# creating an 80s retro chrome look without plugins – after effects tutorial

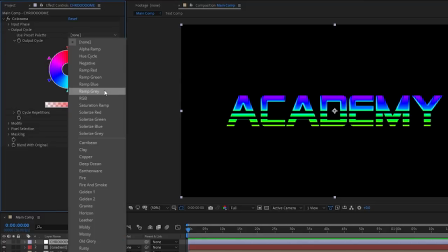Now back over to colorama, open up the output cycle settings and change the preset over to ramp gray so that our starting point is a clean slate and not a disco circus.
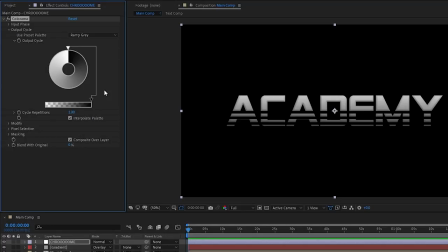To start getting the cool retro chrome effect, one thing that's pretty much always there is this big dividing reflection line. So to do that, no matter what kind of style and look you want to give your chrome, we're going to need two big contrasting colors right next to each other down here, around the midway point of our remap.
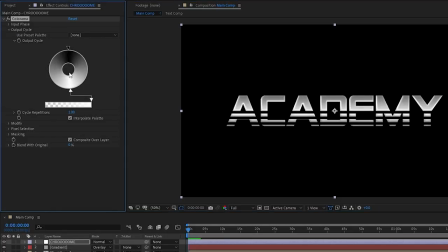So grabbing the white, I'll move it right to the bottom for now, and I'll do the same for the black, placing it right up next to the white. As long as two highly contrasting colors are placed super close together like this, we'll get a hard dividing reflection line that we want. We can move these two up or down to control where that reflection line will be, and as long as we move them together, we're good to go.
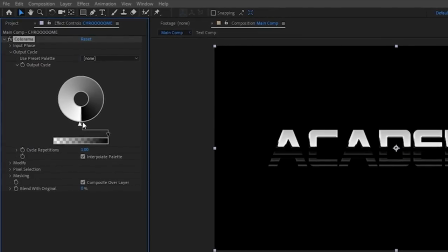Now like I said before, these colors just have to contrast with each other, so we can actually just double click them and...
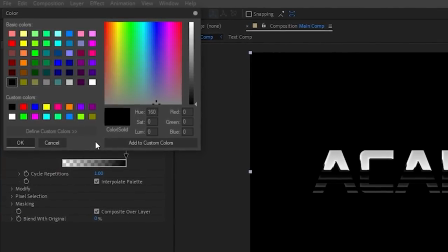Why is the UI panel for this still so disgusting? after all these years.
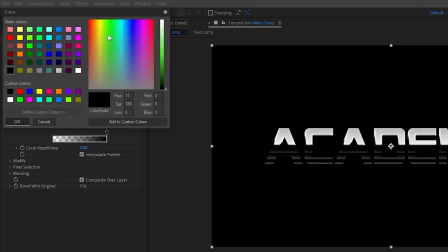We can change the colors into colors that better suit our style and look that we want.
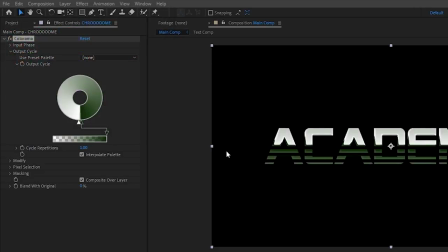It doesn't have to just be black and white, as long as we maintain good contrast.
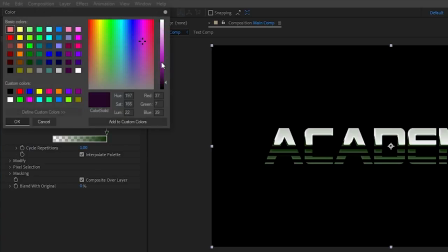I'll be going for a purple, blue, and pink vapor wavy color scheme, so I'll change my darker point to a really dark purple.
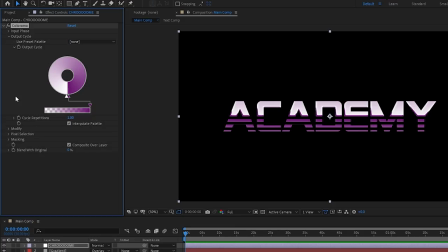Now here's where we can get creative and start adding more colors in to shape the look we want.
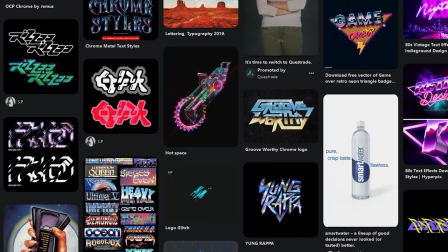To help, you can always look up retro chrome references and try to match the colors and gradients you see there.
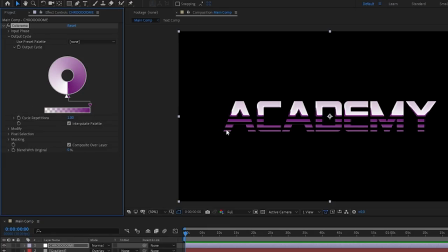Generally, you'll want the very bottom to be bright and shining as well, so I'll click the general area matching the bottom's color to add a new point.
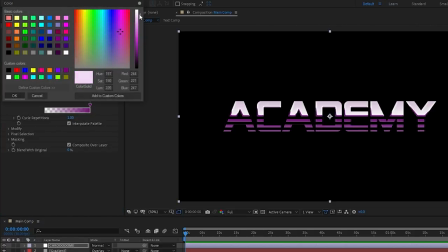I'm going to set the hue to pink and raise the value to almost white, then tweak it a bit until it's in the spot I want.
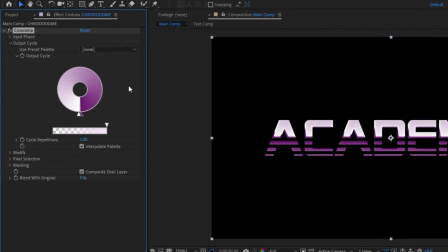By the way, to get rid of any points, just drag it away from the wheel to pluck it off.
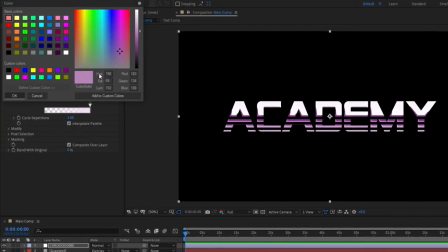The next thing I'll do is fix this murky gray by adding a more vibrant pink in between these two points to bridge the gap.
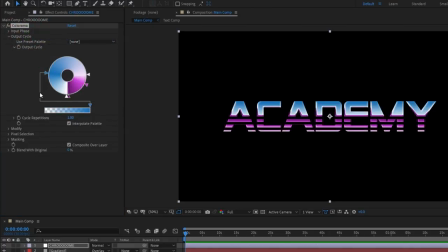I'm sure you kind of get the idea at this point, so just play around with your gradients until you get something you're happy with, and don't be afraid to look at reference to try to match them,
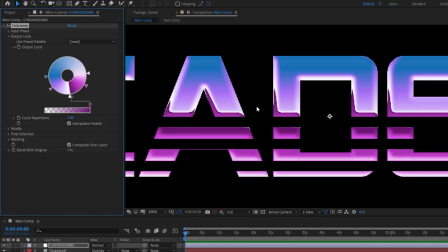because making nice looking gradients can be really tough. Now after adding Colorama, you might have noticed these gross jagged white edges around your text.
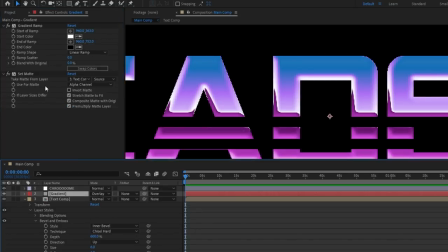To get rid of those, we just have to head over to our gradient layer, copy the set matte effect, and then paste it onto our chrome adjustment layer.
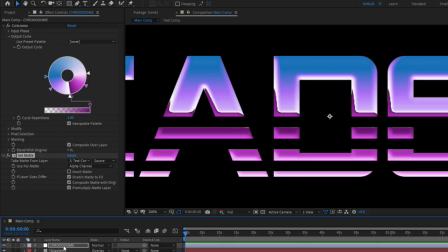Now we can finish tweaking our gradient in peace.
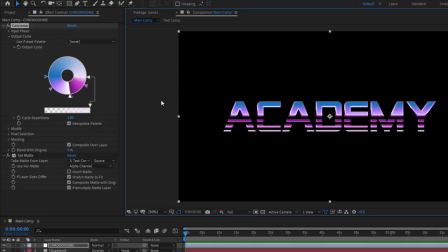But don't spend too long tweaking them though, because there's still a couple more things we'll be adding underneath our adjustment layer to change the color values a bit and make our text look even better.
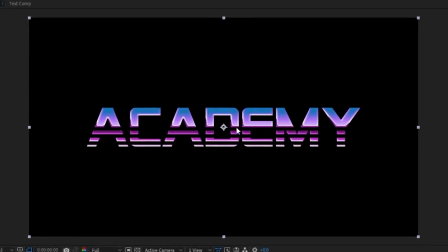The first thing we'll do is make it so our gradient and hard reflection line in particular are a little more warped and organic.
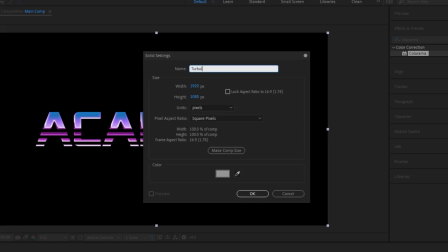Go ahead and create a new solid, rename it to Turbulence, and then add the turbulent noise effect to it.
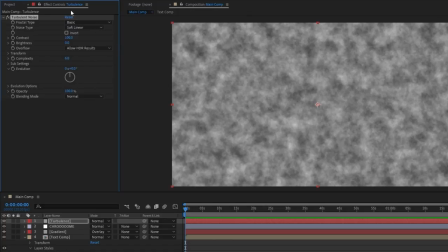For the most part, the default settings will be fine, but we'll need to make it bigger so that the warping is more subtle. So open up the transform settings for it and set the scale to 200.
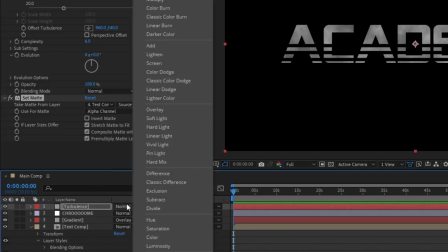Then copy the set matte effect we've been using over to it, change the blending mode to overlay, and move it underneath our chrome adjustment layer.
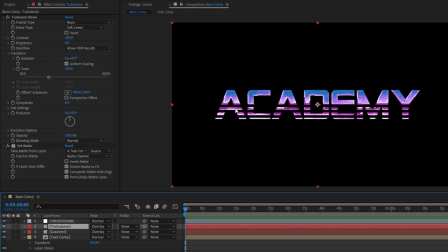Now you can kind of see what we're going for here, but it's still way too strong for my liking, so I'll lower the opacity to like 30%.
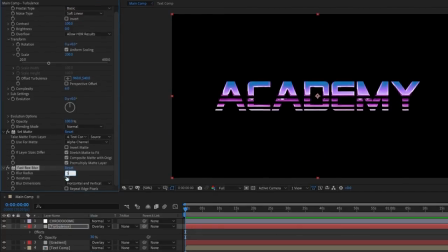To soften up any harshness, I'll add the fast box blur effect to it, set the blur radius and iterations to 5, then just make sure to lift it above the set matte effect in the effect stack. Now it's looking a lot better, and to give it a bit of life, we can have the turbulence slowly evolve over time by holding Alt or Option and clicking the stopwatch next to Evolution,
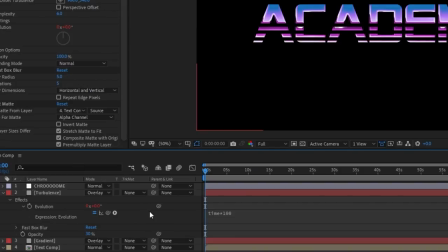and writing time times 100 in the expression box so that it increases by 100 every second.
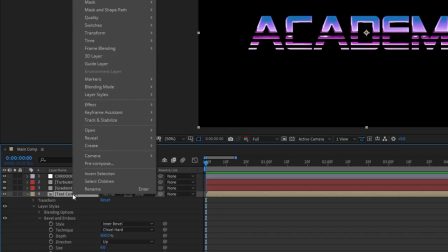Now our effect is definitely starting to take shape, but we're not quite done yet. Next, let's right-click the text comp, go to Layer Styles, and add the inner glow effect as well.
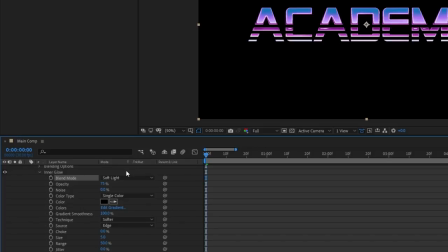Go ahead and change the color to black, the blend mode from screen to soft light, the size to about 20, the range to 100, and lower the opacity to about 20.
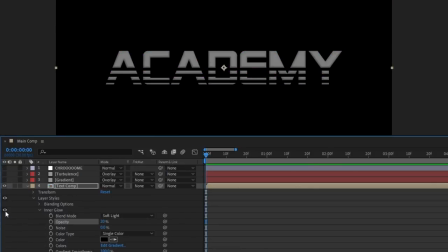If I go ahead and hide all of the layers above, you can see what we're doing here is just adding some very soft dark values to the edges so that when we turn everything back on,
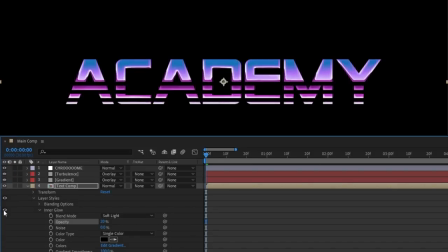it gives the impression that our text is a little more curved. And if you want to give it a slightly stronger warp, you can change the blending mode to overlay instead.
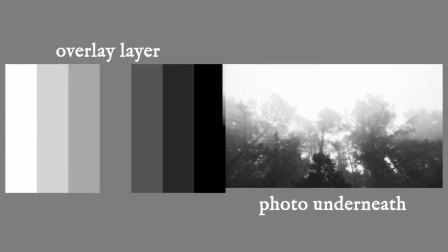Both the overlay and soft light blending mode pretty much do the same thing. Wherever your layer has dark values, it makes the layers beneath have darker midpoints and shadows.
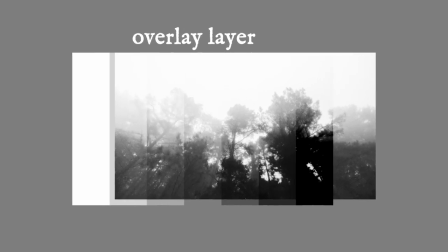And wherever your layer has light values, it makes the layers beneath have brighter midtones and highlights.
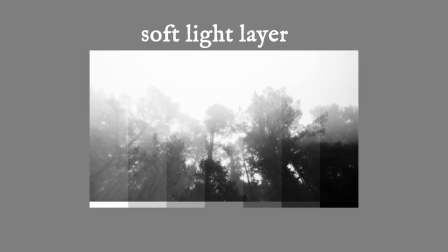The only real difference is that soft light is just a smoother, less harsh version of overlay. Now the last layer style we're going to add is inner shadow.
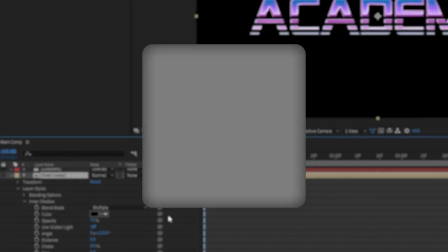The reason we're adding both an inner glow and an inner shadow is so that we can have a larger, softer inner glow paired with a smaller inner shadow so that we can make it even darker, meaning more warped, at the very edges of our text.
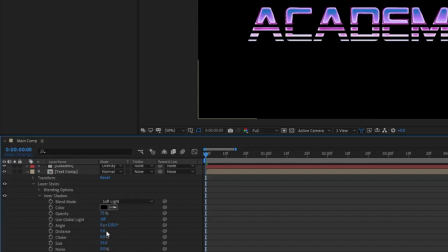So go ahead and change your blending mode from multiply to soft light, the size to 15, the distance to 0 so that it's applied evenly on all sides, and then lower the opacity to 20%. Now the very last thing we'll be adding underneath our chrome adjustment layer is going to be a light sweep, so that we brighten up the edges that face the direction of our fake light that we chose earlier on in our bevel and emboss layer style.
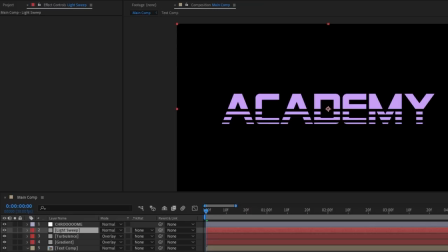So create a new solid again, name it light sweep, make sure it's placed under the chrome layer, and then add the CC light sweep effect to it.
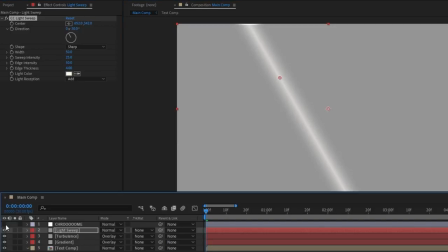Now it sort of looks like it's working here, but if we turn off the chrome adjustment layer, we can see that it's not reacting to the edges of the text how it should be. Since we've just thrown it on a solid, it's using the solid's edges.
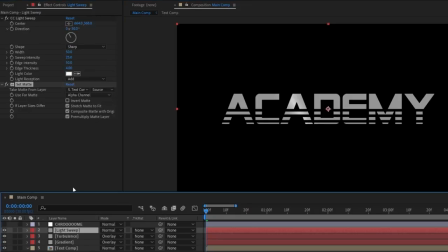To fix that, we'll copy over our trusty set matte effect and make sure we place it above the light sweep in our effect stack, so that the solid gets clipped down to the shape of our text before the light sweep is applied. Now for the light sweep settings, I'll change the sweep intensity to 0 so that we only get edge light. Increase the width to fill the whole frame by setting it to something like 2000.
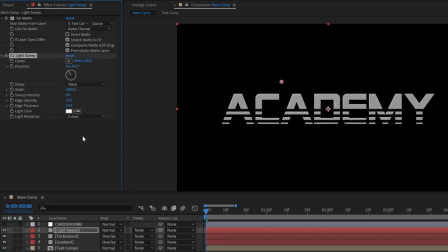Increase the edge intensity to 10, the edge thickness to 5, and change the light reception to cutout so that instead of the light being added on top of our solid, we're left with only our light. And finally, I'll set the blending mode to overlay. Now we just need to set the direction to the same direction we chose for our bevel and emboss layer style, which was 60 degrees.
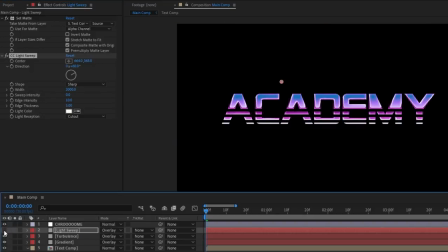Since that was the last thing we're adding underneath our chrome adjustment layer, we can do some final tweaks on the positioning of our Colorama remapping.
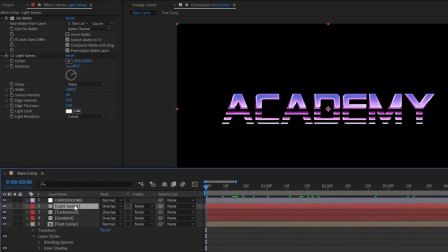One more optional thing we can add on top of everything else is another light sweep to really add some final shine. I'll just duplicate the light sweep we've already made, rename it to Top Shine, move it above the chrome layer,
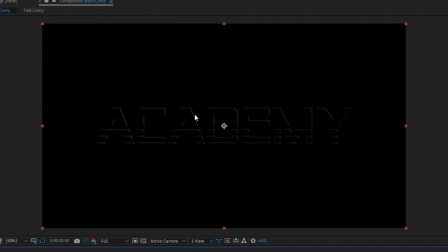and then solo it so that we can see what's going on a bit better. I want this final shine to be a bit more direct and only focus on the main areas being hit
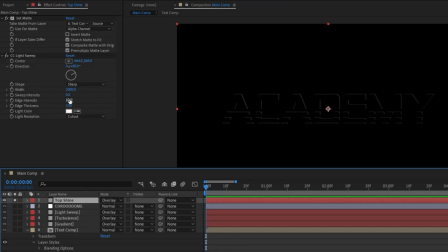by the light, not these weaker sides. To get that done, I'll increase the edge intensity to 20 and the edge thickness to 7, then I'm going to add the simple choker effect and increase the choke mat so that we crush most of the weaker lines and are still left with the stronger,
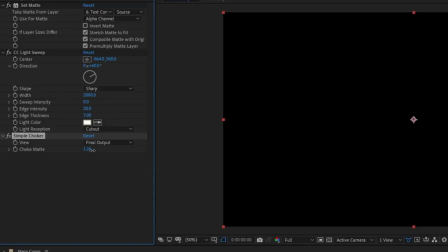more direct ones. This might come in handy while dealing with the simple choker effect, but if you didn't already know, you can hold control while dragging a value to get finer control over how much it changes.
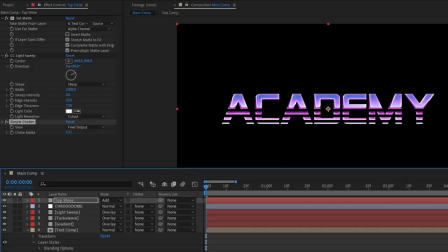After all that, we'll just unsolo the layer, change the blending mode to add, and we're done. Alright, so now I'll just go over all the layers and effects I used to composite this example.
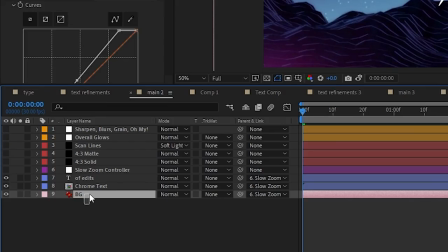So to start off, I've just got my background image here, the chrome text, and some secondary text.
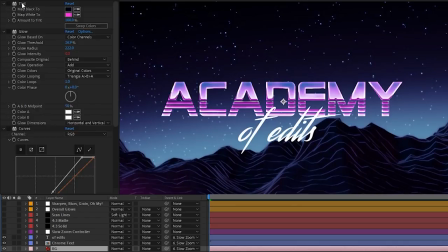To get the background to align more with the vibe that I wanted, I just added a tint effect to it and set the white to a pink to give us this look. Then I added a glow to it with a really big radius and some soft intensity with a wiggle on it, just to give it a bit of life and to kind of blow out this glow a lot more.
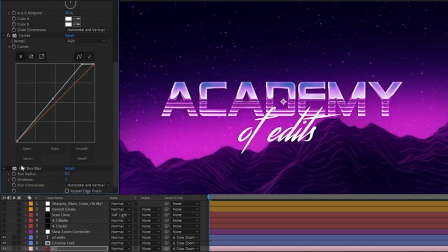After that, we added a curves to just make it a little bit brighter, and a fast box blur, which I'll come back to at the end. Over to the chrome text now, what I did was add the CC light sweep effect to it just to give it a bit of life.
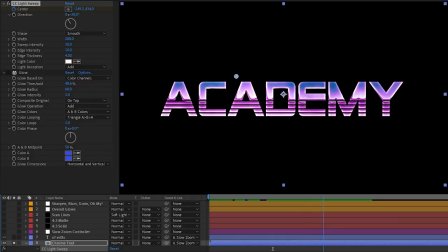If I turn this on and solo the layer, you can see here that I've just got it slowly animating across. It looks pretty subtle, but it's just to give it a bit of life.
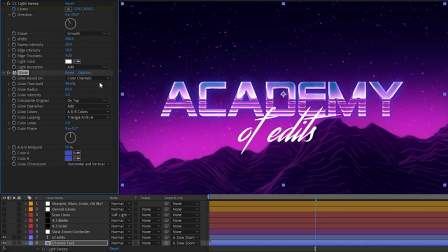And after that, I've just got a subtle blue glow on it as well to kind of tie it in with our background and vibe more. Next is our secondary text. For this one, all I really did was stack three pink glows on top of each other. If you didn't already know, just like with drop shadows, if you stack a couple of subtle glows on top of each other, it's gonna look a lot better than one strong glow.
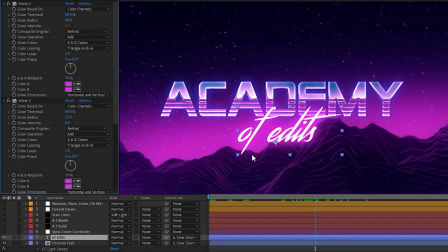One thing I did want to mention with this layer is that a lot of times if you want something to be bright and glowing,
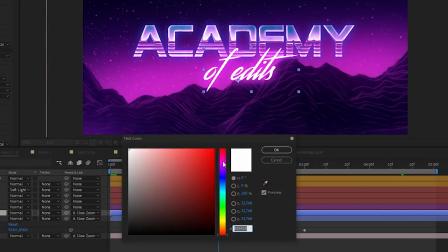people make the mistake of making their text or whatever it is they're glowing into the color that they want it to glow.
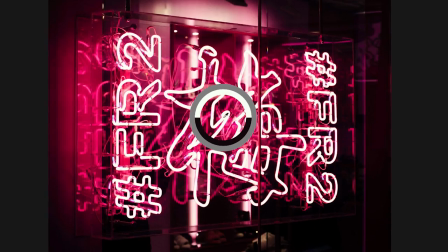But if you take a look at lightsabers or neon signs or even the sun, more often than not,
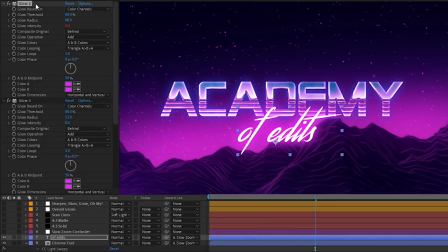the thing that's glowing is just going to be white, and the color of the glow is kind of what determines the color of the thing itself. If that makes sense. Alright, so next on the layer stack, we've just got the slow zoom controller. This layer is not really doing anything.
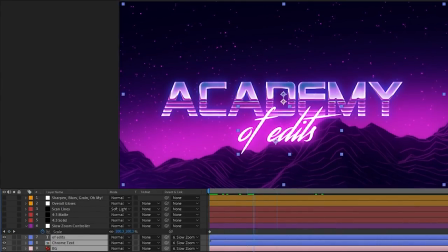I've just parented the text and background to it and then increased the scale by like 2% over the course of this title, just to give it a bit of motion.
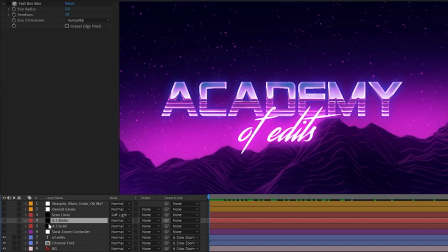Now after that, we've got our 4x3 mat and our 4x3 solid. So the 4x3 mat is just a solid layer that I've made 4x3.
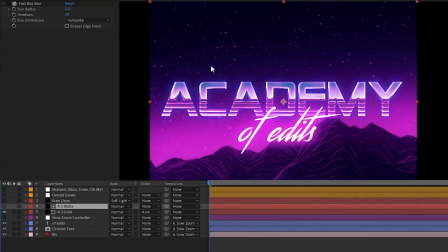And the reason we did that is because the solid underneath it is set to alpha inverted. And so we cut out that 4x3 square and it gives us only these black bars on the side.
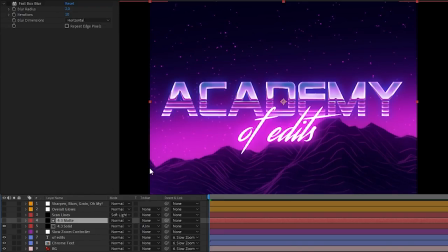And now I could have just set the composition size to 4x3 and not have these black bars at all. But one of the reasons I wanted these black bars here is so that I could add a fast box blur to the 4x3 mat, set the blur to horizontal, and have this kind of soft blurred edge going on. Another reason is that when we add grain later on, the grain will show up on the black bars. Now next up we have the scan lines layer.